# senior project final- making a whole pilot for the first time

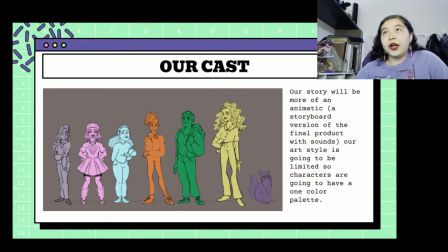[4:09]
So our story will be more of an animatic, which is basically a storyboard version, but with sound, and it's the final product before it goes into, roughs and finals and sketch cleanups and all the good technical stuff,
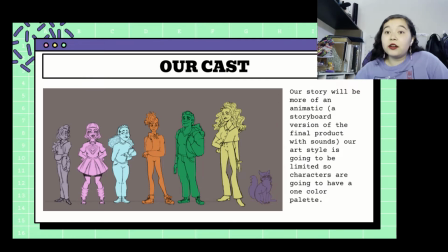[4:25]
which I am not doing because that will actually take a year or 2. So from the left, we have our protagonist, Selena.
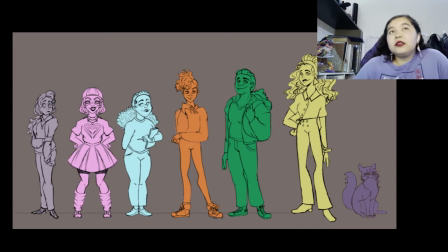[4:33]
She's very reserved, very that's why she's like mostly wearing a hoodie, something comfortable, because she doesn't really want to draw attention to herself, especially with the incident in her last school, so she's going through a tough patch.
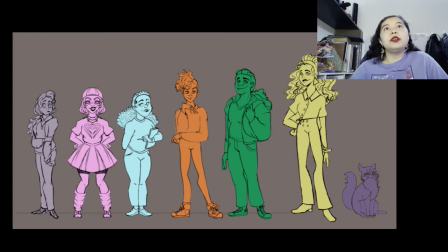[4:48]
And then we have Ari, who is more of like popular kid, everybody knows her, nobody wants to cross her because she will beat the living out of you. And then we have June, who is sort of like the brainiac of the group. So she's more of a college-ready brainiac. Then we have Finn, which is best friends with Ari,
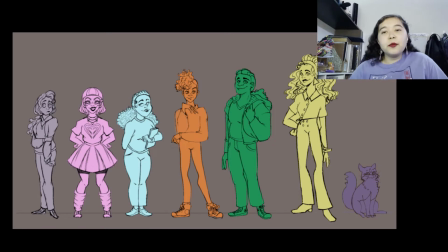[5:07]
and by association is somewhat popular because everyone wants to be around him because he's just so fun. And then we have Apollo, which is this friendly giant of the lacrosse team who always happens to be in the gardening club.
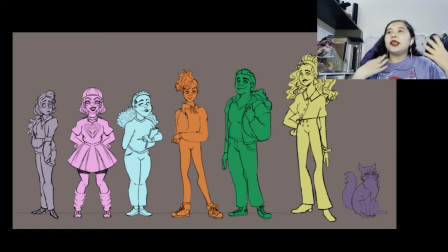[5:21]
And then we have Diana, who's more of like this 70-loving, grooving kind of kid who still has a record player, definitely goes to open mic on every Friday at her local coffee shop, and always
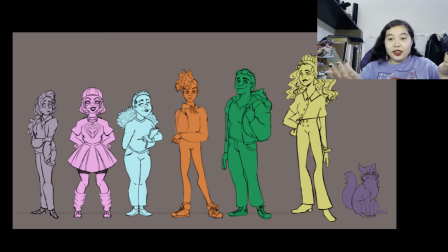[5:37]
gets a chai latte. And then we have Starlight, the talking cat, who doesn't really understand humans all that well, which is really funny considering she's been around humans for 100 years.
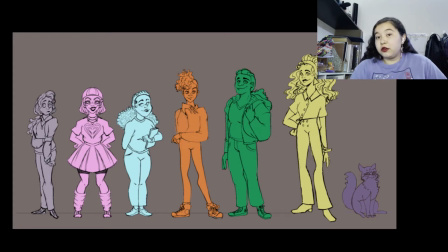[5:51]
You know, she's definitely extraterrestrial, but call her an alien and she gets really pissy for absolutely no reason.
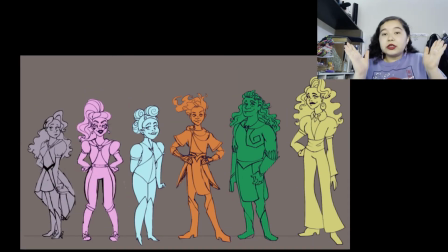[5:59]
And then, because it's a Magical Girl series, I had to make Magical Girl outfits. So here are their outfits. And their outfits is supposed to represent their inner selves. June looks like a space ranger because her biggest dream is to go to space. That's why she looks like Buzz Lightyear, don't question me.
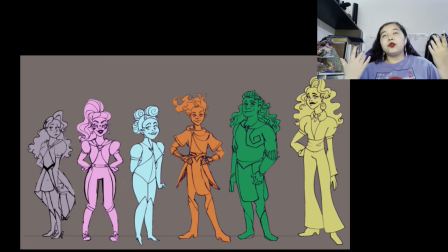[6:18]
And then we have Finn, who actually looks like what he wants to look like, which is playing D&D and being a D&D adventurer, y'all. And then, of course, I think my favorite has to be Diana, because it's so simple, but I think it's like the most magical girl out of all of them.
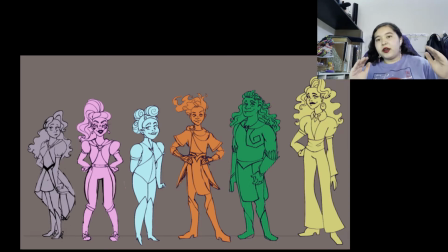[6:35]
And it's an outfit based off of Diana Ross, too, so it's just great. And I love it, and I love drawing it every time. How am I going to make this?
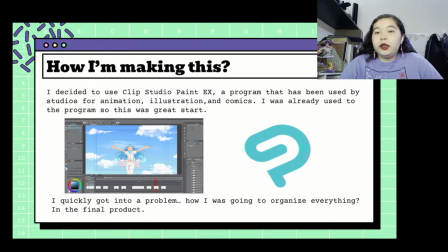[6:45]
So, I have the utmost privilege to have the highest quality program of them all, Clip Studio Paint. So, I already use this program, but this program is also used for animation, illustration, and webcomics. I already know this program, and I didn't have to go through a learning curve, but I quickly got into a problem.
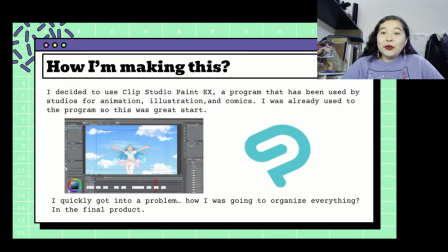[7:03]
How am I going to organize everything?
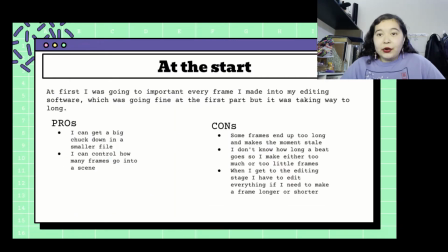[7:06]
So at the start, I decided and draw every single frame that I thought would happen in the script. Pros, I was able to get like a big chunk down. Problem, the timing was really bad.
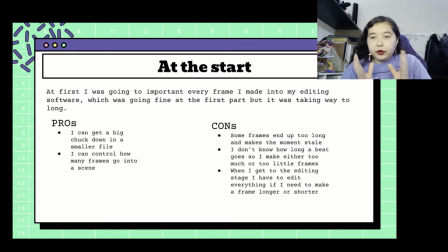[7:21]
And because of that, I have to take each frame, put it on a folder for every image sequence, and it was like 100 images. And then I would put that in the editing program, and I have to edit every single second. And I found myself into a problem where I didn't have enough frames.
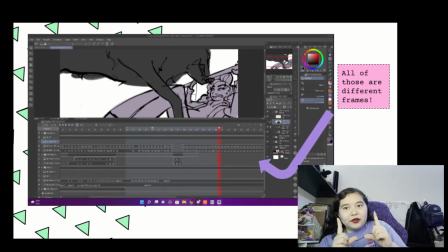[7:40]
So there's some moments where if there's one frame for like a long time and you're like, why is there not like, this kind of seems a little boring. That's why. Different frames. Every little bar you see is a different frame.
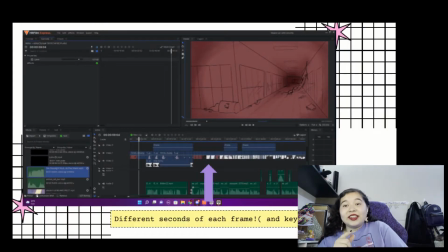[7:56]
And then that is every second that I had to adjust. But then I found a different way. This is my cat. Say hi. She's lovely. She's gonna be my co-star.
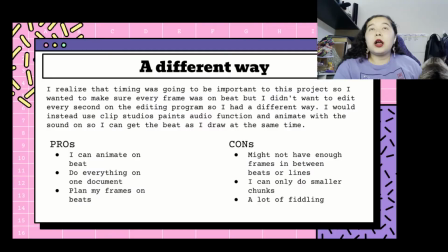[8:09]
Where are you going? Where are you going? I realized timing was really important for this project. So instead of doing what I was doing, I decided to utilize a feature that's in Clip Studio Paint.